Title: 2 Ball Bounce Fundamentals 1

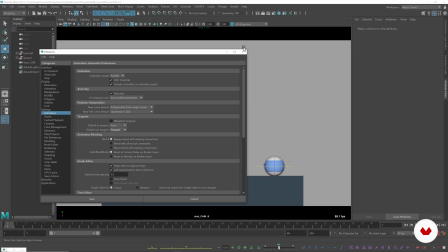(4:17)
It just makes it much, much easier.
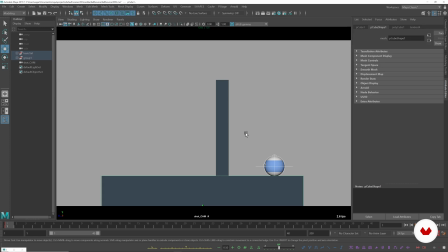(4:21)
We're going to select all the controls here, not select our geometry, or set geometry, select all the controls. And if you have ATools installed, selection sets, where you can group selection sets.
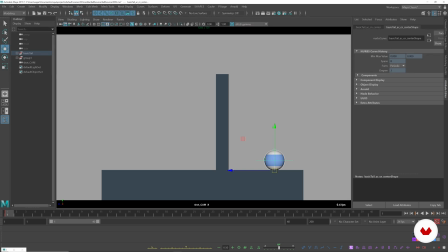(4:37)
So I can say ball all. Make it red. Great. So now every time I select that, it's going to select all the controls I just selected. Set our first key on everything. Make sure everything is selected.
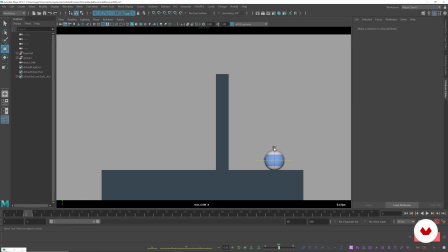(4:55)
And then in frame 3, I'm going to set a squash key. So I'm going to bring this guy down, and this will serve as our antic. So what an antic is,
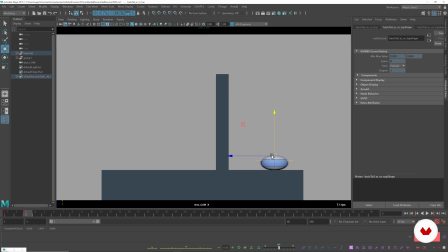(5:08)
is an animation principle, one of the 12, that makes it so we can read the next action. So when a baseball player hits a ball, he prepares to swing, which is the anticipation, and then he swings, which is the action.
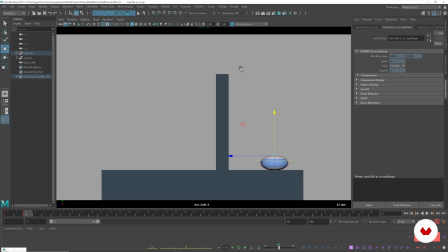(5:27)
So this is our antic. And since he's going to be going over this, I'm going to bring this way. If you look now, we don't have our frame 2 in between. We just have 1 and 3, which is fine for now, because we want to focus on these poses.
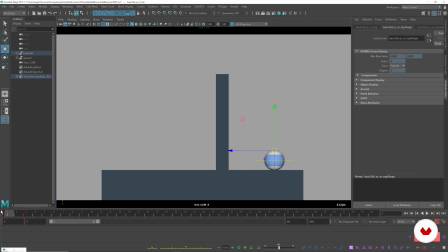(5:46)
So we have 1 to 3. If we press play, which is spacebar for me, but you can go over here and press play. We go 1 to 3, and then 2 more frames later, we stretch,
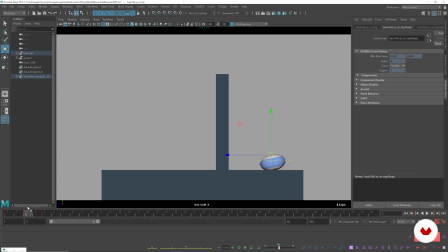(6:04)
and then this is very exaggerated, which is another animation principle, exaggeration. This means that we're exaggerating our poses, and we are doing pose-to-pose animation.
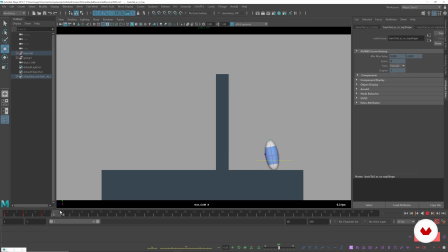(6:17)
And squash and stretch is also another animation principle. So we're going over here, and then we're going to go to frame 10, take this guy. Remember, we're setting keys on every single control. So when I'm going through, I have a hotkey, but I can go through, press S, press S, press S, press S.
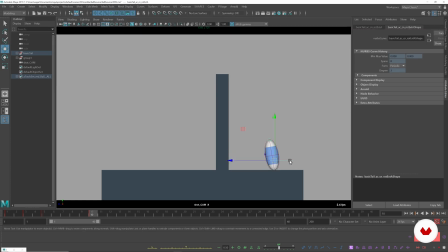(6:38)
And then we're going to go over here. And we want to make sure our line is proper.
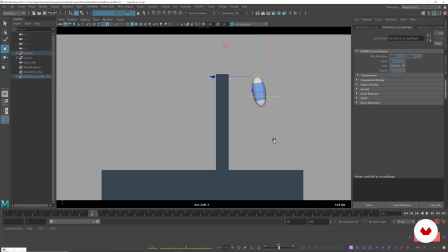(6:49)
Maybe we don't have to go this angled, we can go a little less. And then we can tween machine our way back. And then on frame 15, set another key on everything.
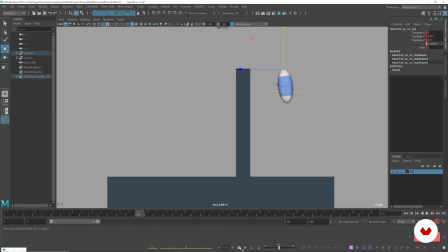(7:11)
We can zero this out, so we can press this power button and make sure our ball is going over here. Let's try to zoom out, unlock the camera, zoom out, just so you have some proper headroom.
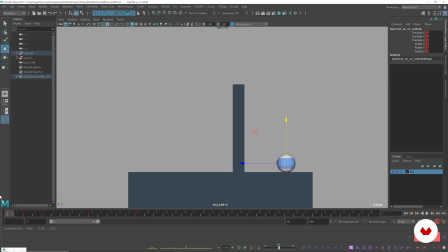(7:28)
Bring it over. When we play, it looks like this. So we're having choppy animation, but that's good because we're just focusing on poses.
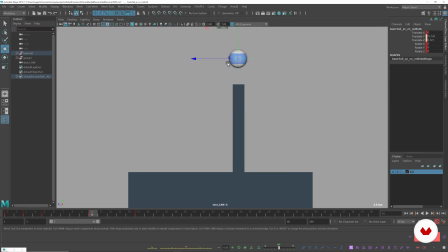(7:47)
And we can always edit this later. This isn't final by any means. Yeah, and then we don't want to keep it stretched through the bounce because we want it to retain its shape,
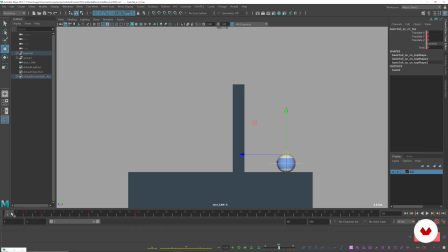(8:06)
and we don't have anything that's affecting it. So the reason it's stretching and squashing is because the ground is making it squash. There's something pushing up, which is making it squash down. And then it wanting to go up is the stretch.